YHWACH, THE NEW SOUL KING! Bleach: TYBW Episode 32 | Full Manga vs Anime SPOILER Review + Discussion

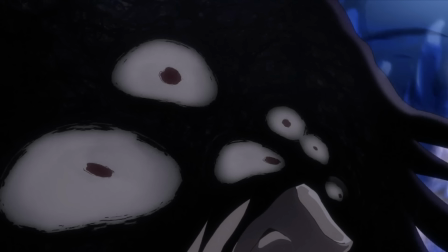32:33 It was always going to be tough, I think, to really get the desired effect, and it does kind of look like the eyes are just superimposed on top of the black mask, but they are creepy, and they are weird at least. Like I said in my reaction, I was never a big fan of this look anyway.
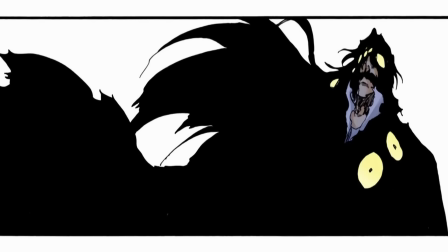32:52 Sometimes Kubo made it work, and I understood what he was going for, but sometimes it just looked too goofy, like Yhwach had a bunch of googly eyes just stuck to his head. But the idea behind it is undeniably cool. Yhwach is now truly all-seeing, and the overflowing power of the Almighty is now seeping down him.
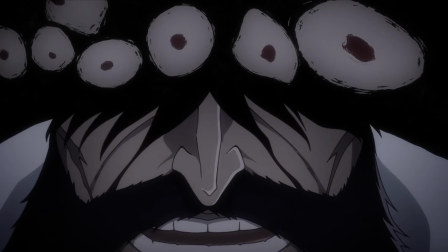33:12 That's perhaps another issue I have with the anime's version that will hopefully be fixed in episodes to come.
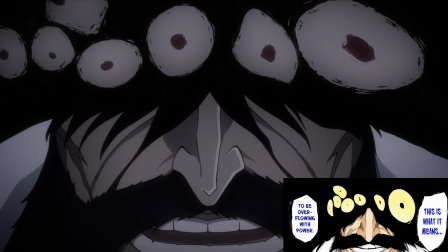33:19 It's just too tidy. It looks weird because, for the most part, this oozing mass of power is just confined
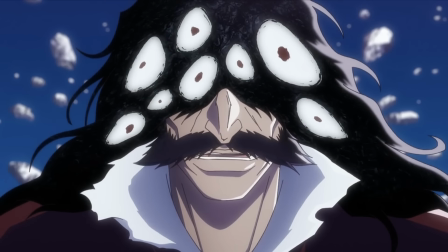33:28 perfectly to Yuharbark's hair and face. But in the manga, the black substance bubbles and drips down him, covering much of his entire body, slowly consuming him over time. Perhaps the same will happen here in the anime too, but for now at least, it kind of just looks like Yuharbark is wearing a weird visor of sorts,
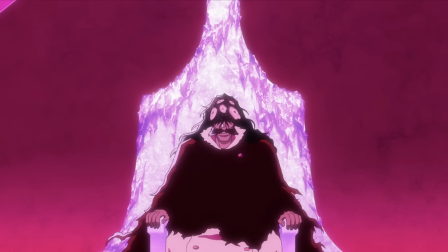33:49 as opposed to a surplus of godly power spilling down his form, sending even several of his eyes sliding down him. Anyway, the Schutzstaffel are horrified by the sight of their king,
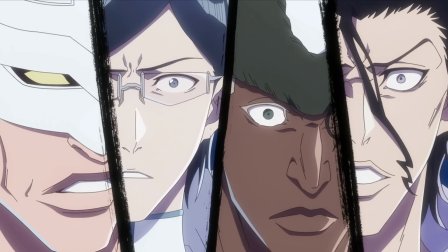34:03 and in a moment taken from the manga, Askin instinctively takes a step back, bumping into Hashwolf. Hashwolf asks him what the matter is before telling him to calm down. Sweating nervously, Askin can't believe that Hashwolf doesn't find this strange at all.
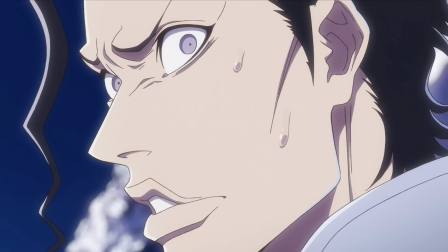34:21 This was always a great moment in the source material. Askin really is just a regular guy that has somehow found himself amongst gods and monsters, and it's a humanizing moment for villains that do kind of need it.
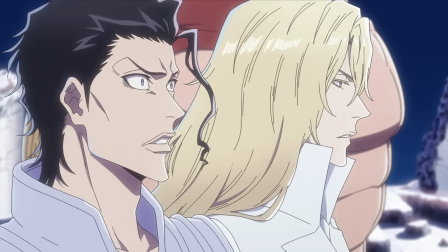34:35 Also, just a small note, but Gerard's chest is like 3 times the size of Hashwolf's entire head in this frame, and it makes me laugh. Yuharbark asks Askin if he's afraid of him before telling him that he'll eventually get used to his appearance.
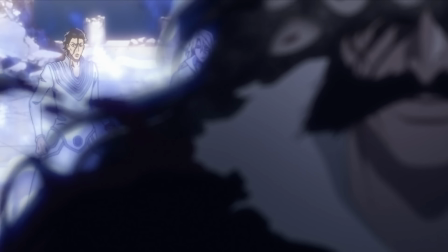34:51 It's a rare moment of Yuharbark speaking directly to one of his men that isn't Hashwolf or Uryu, which is cool too. But of course, by having the Schutzstaffel look so afraid of Yuharbark in this moment, it really sells the idea that he is like nothing we've ever seen before. However, a sinister grin creases along Yuharbark's face as he revels
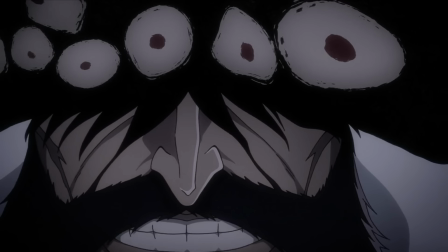35:14 in the fact that this is what it feels like to be overflowing with power. As he does so, we get another good look at the eyes. I like the way they are constantly moving as though they are writhing around in that inky black mass.
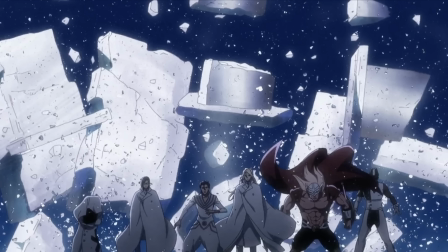35:27 That is pretty cool. Suddenly, Yuharbark destroys the entire top of the palace with his new power, completely devastating the throne room ceiling and throwing chunks of stone up into the air. To be honest, I was always convinced that this was Yuharbark's doing,
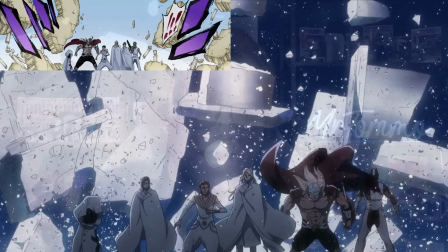35:44 but now I have to wonder if this isn't just a result of the fact the Soul King is now completely gone, the world is destabilizing in a big way once again,
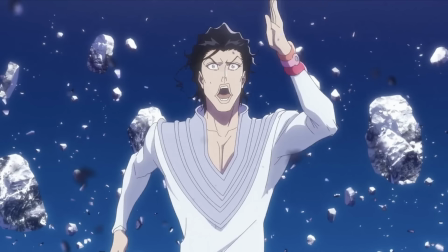35:53 and the palace is right at the center of that. Askin springs into action, running like a madman as he's tossed into the sky along with the rubble. The rest of the Schutzstaffel secure themselves as well, including a lovely hint to Pernida's true identity as it seemingly grabs onto a piece of stone with its head.
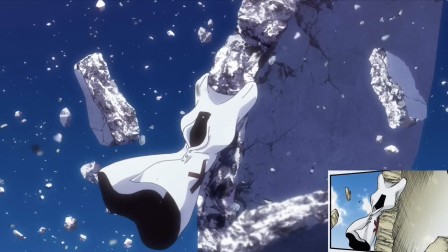36:13 Clinging onto the rubble for dear life, Askin shouts at Hashwolf, wondering how he can be so calm, when in a new moment the Sternritter looks down to see the chunks of the
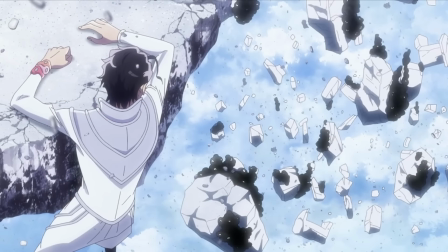36:24 city rising up from the Serete being carried up by the Soul King's power. In complete disbelief himself still, Askin can't believe his eyes, and suddenly the rubble stops moving completely, allowing him to gain a footing.